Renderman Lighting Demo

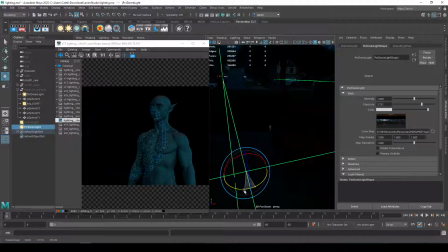37:03 And so all those different colors, the shape of the room, all the different objects are changing that creating that complex interaction of light with your object, right? This looks like I have a really complex scene and really complex lighting setup with just an image.
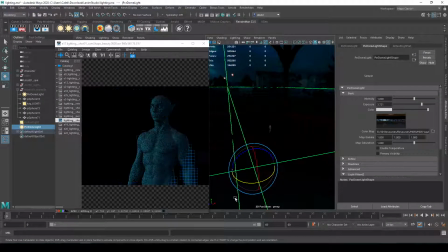37:19 So these can be really great for simulating that kind of interaction or that environment that creates that. But what's important is I want to make sure if I do that, that whatever image I'm using makes sense with my scene. I wouldn't want to use like a sun image, right? Let's go ahead and I'll use one of the preset browser ones.
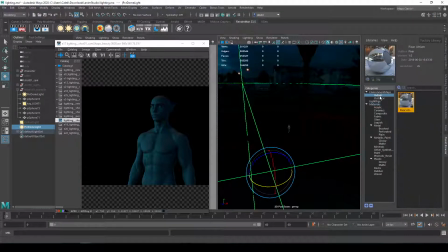37:37 Let's go to outdoor, right?
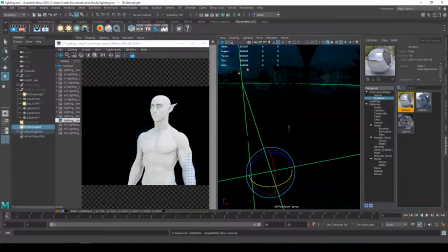37:40 I wouldn't want to use this middle of the day light setup right here, and I'm going to have to bring the exposure down because this one's much brighter.
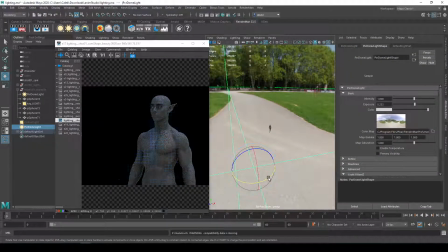37:47 So let's bring this back down. All right, so this one's a really bright, overcast,
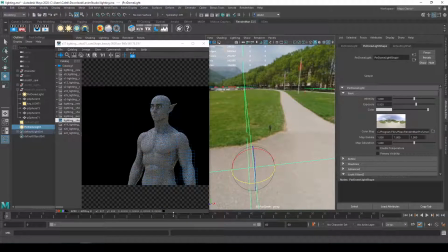37:54 mid-noon kind of lighting setup, and so I wouldn't want to use this for a night interior scene because that's going to be really weird. Another thing you might want to keep in mind is, I'm going to Control-Z this back to get the other one.
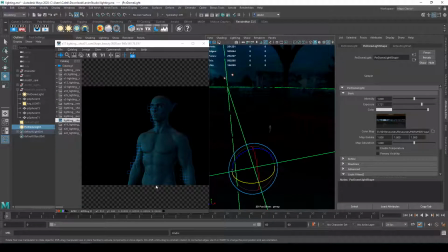38:05 You might want those complex lighting interactions, but it might be changing the color too much. Like it's not quite the colors you're going for. You can come in here, you can change that map saturation. So we're still getting these complex light and fill and ambient interactions without actually tinting my figure, which can be really helpful.
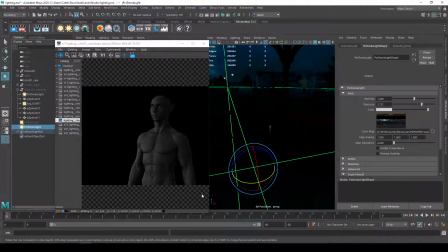38:22 And so when I use a dome light, unless I'm doing it for testing materials, generally speaking, I don't let it be my primary light source. I'll actually usually bring it down and let it be a little bit of a fill light if I want it to be in my scene at all, and just let my main key light,
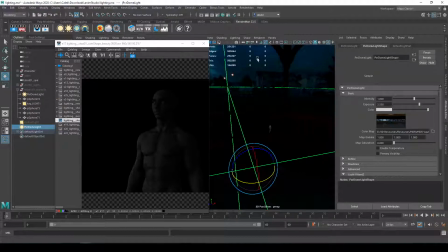38:38 like my disk light and my rectangle light, my distant lights, actually be my primary lighting sources, and just use this to kind of help fill in the light.
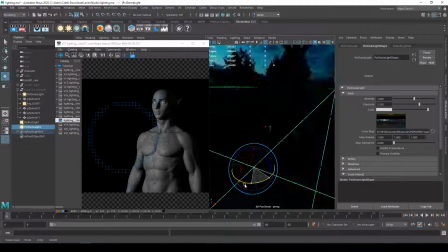38:46 So let's go ahead and bring in my main light source, and I'll go ahead and pull this over to the other side and let it kind of fill in my space into my shadow area and create a little bit more complex ambient bounce lighting.
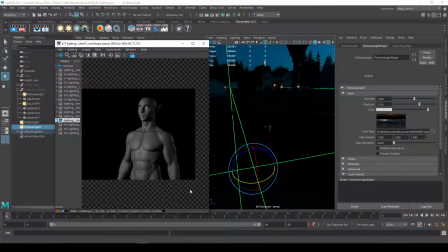38:59 So you can use it as a fill, right? So you can see that kind of complements my key light really well. But it's really not necessary to use these at all. The other thing I would say that's really important for, let's go ahead and Control-Z this back.
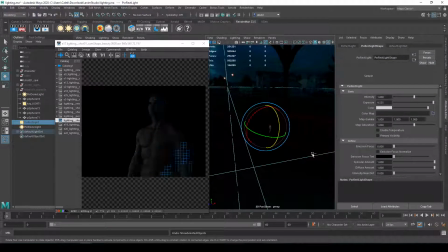39:14 What's really important for these, what's really useful for this dome light, let's go ahead and enable, let's grab this dome light. Let's go ahead and turn on saturation. So let's set that back to 1, is with reflections.
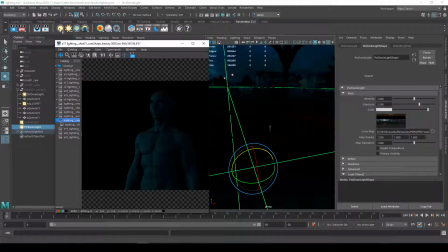39:32 One thing, let's go ahead and we'll transition now into talking about materials a little bit. We're not going to go into materials because you can go back and watch that. But materials are really important for my lighting setups.
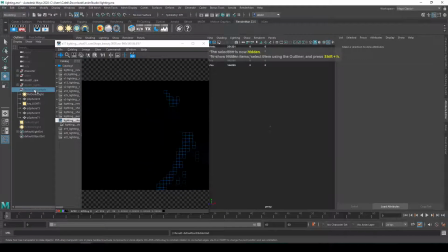39:44 Let's go ahead and, or changing my lights. So let's go ahead and show this right here really quickly.
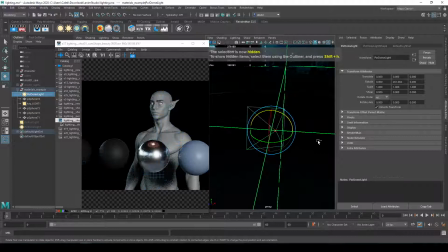39:50 So I have a dome light in here and I have a key light.
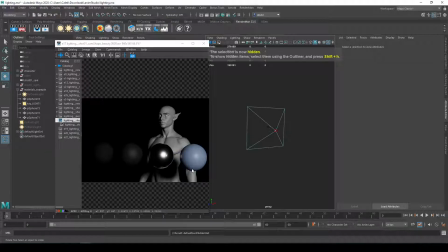39:53 All right, so there's a couple things we want to keep in mind. First is, let's go ahead and continue talking about the dome light for now. So with reflections, most objects that are specular reflected, right, where you just, or, they're just kind of have that specular reflection, but most of it has a diffuse component, which is almost all non-metals.
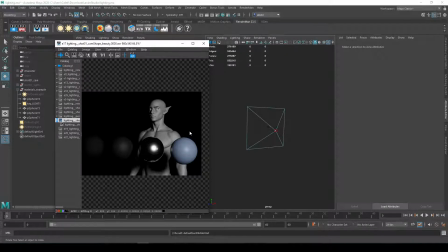40:12 They look like this, right? And that's fine. You don't like my character and this material. It's fine that I have a really simple lighting setup, and this reflections is all we really need, right?
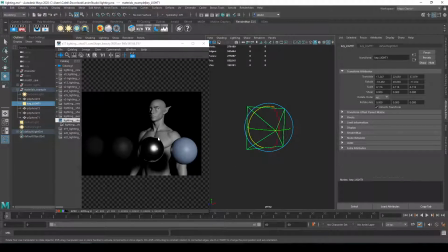40:25 Because we're not really seeing a really reflective environment. But on a metal, your metal won't appear quite right? So you'll see this is like a steel chrome ball. Even though it looks like it might be kind of metalish, it doesn't look right, and that's because there is no environment behind my light source.
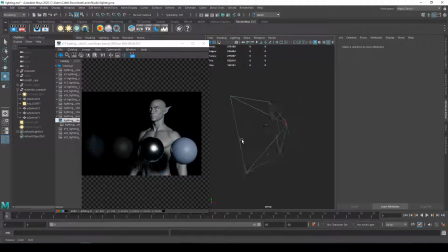40:43 It's just a black void. And unless you want a studio, right? Like let's say you're making like a studio environment in your animation and you're trying to simulate that, where all the lights in the environment would be off except for these primary lights, that starts to look a little fake,
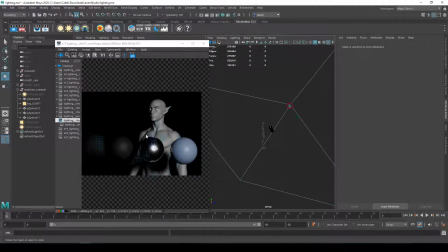40:58 right? It starts to feel like there's nothing in this space and this metal just becomes super flat.